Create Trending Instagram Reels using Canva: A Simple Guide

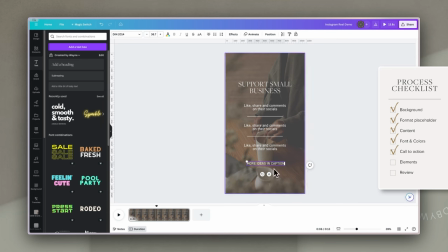Now to make this stand out because it's the call to action, it's what we want people to do, I'm going to use an effect on this text and I'm to put a background onto it
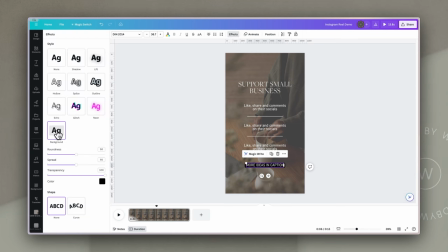the options here i'm going to change so that it's not rounded at the corners it spreads out a little more around the actual text and then i'm going to make the box white and change the text just to a gray and then i can of course
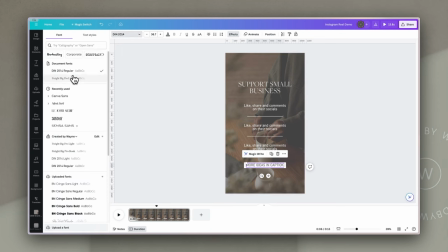change the actual font within that so that it reads better depending on what we actually wanted to say and then the last thing i want
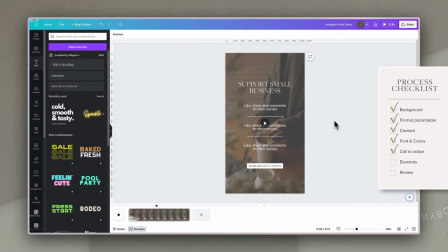is i think i want a little animated element just to draw attention to the fact that the caption is below the reel if people want to read their caption. So I'm going to go back to my elements tab.
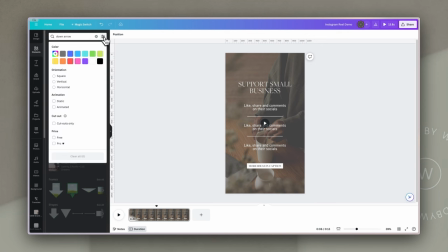I'm going to type in down arrow, hit enter, and then I think I'm going to filter by animated elements and then see all.
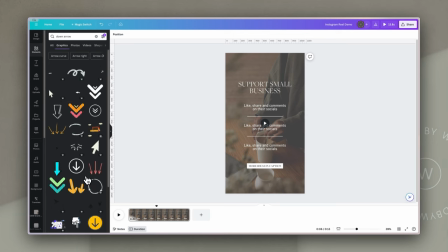So I can choose something here to use as a down arrow. I'm going to use this really clean little arrow. I'm going to resize it because it doesn't need to be large and I'm going to place it in place there.
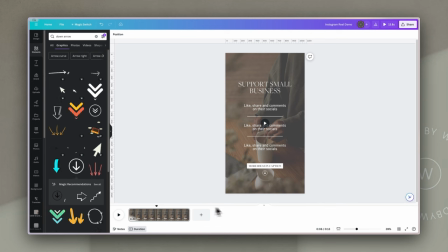Now all I have to do, I've got the call to action in, I need to just check the animations and the speed and timing of those. If we scrub through, we can see those three points come in. And then after those three points, we want to have the button or the call to action coming in.
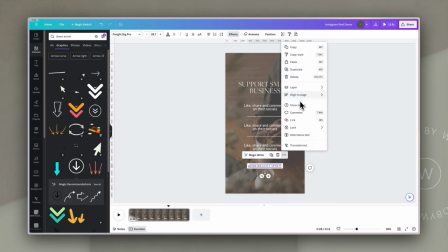So again, click on it, choose show timing, and I'm going to click and drag the left handle until it's where I want it.
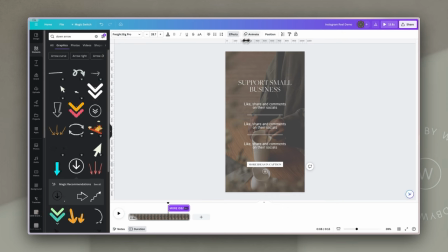And then the animation i want for that one is just a simple fade in i'd
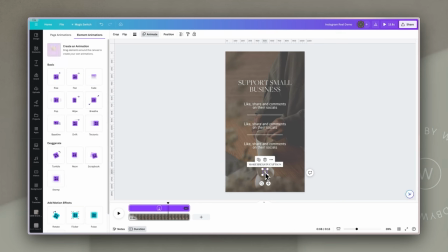like the animated icon to only appear after that comes in
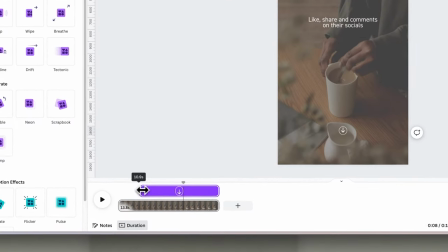so again i'm going to scrub until that button pops in and then that's
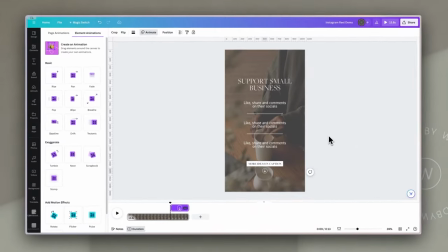where the animation will start for the element underneath it so if we now
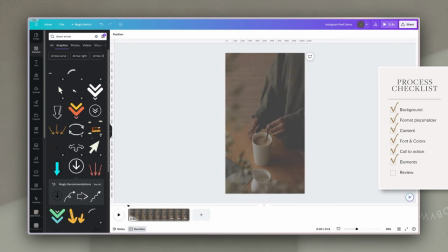play this through you'll see that i've used a very kind of generic background added some text onto it and then just added those elements and animations to bring it to life.
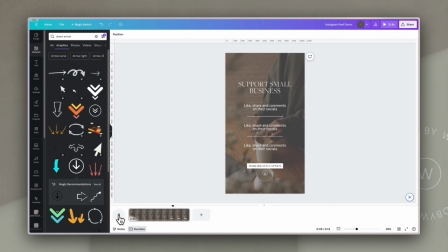And this is very simple, very clean, and it's very much in my kind of style.
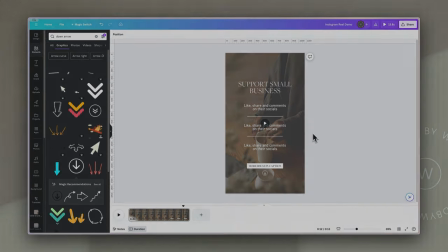One of the great things though about using a process checklist like this is that you can just
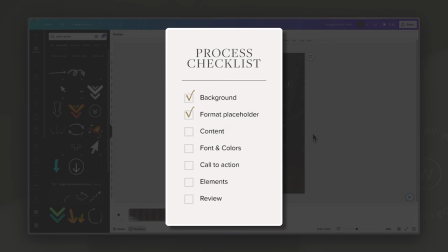work through this checklist point by point every time you're going to create a reel like this. It doesn't matter what your brand style is, it doesn't matter what elements you're including,
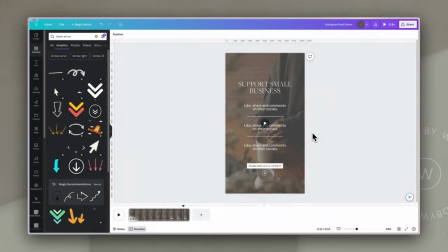if you follow this process it makes it this easy to create and recreate any kind of reels like this within minutes. Before we create the other two designs of this reel, I am stupidly excited to announce that my new Canva course called Canva OS is now open for enrollment. If you spend hours trying to find the perfect Canva template and then halfway through have to start again because it's not working, or if all of your designs and elements are scattered all over the Canva dashboard and you don't know where to find them, or if you just get frustrated that Canva isn't doing what it's supposed to do and you know you're not using it to its full potential, then this is the course for you. So here's the tea. Most people who use Canva are not professional designers. They're coaches, entrepreneurs, small business owners, content creators who just want to create stylish on-brand materials consistently. And Canva is perfect for that. But while Canva provides us with all of these tools, what it doesn't teach you is a process or a workflow to use them reliably and consistently and get results every time you use Canva. Of course, the irony is that small business owners and entrepreneurs are the people who need an efficient system because they're often already playing multiple roles in their business and they're a little short of time, which I'm sure you can relate to. Well, Canva OS will help you unleash the full potential of Canva so that you can create consistent on-brand materials and do it with calm and confidence. And here's the part that's really fun for me to share with you. From today until the 4th of December, which is just in a few days' time, Canva OS is on sale at a 50% discount for presale. After the 4th of December, the price goes back up to the standard price.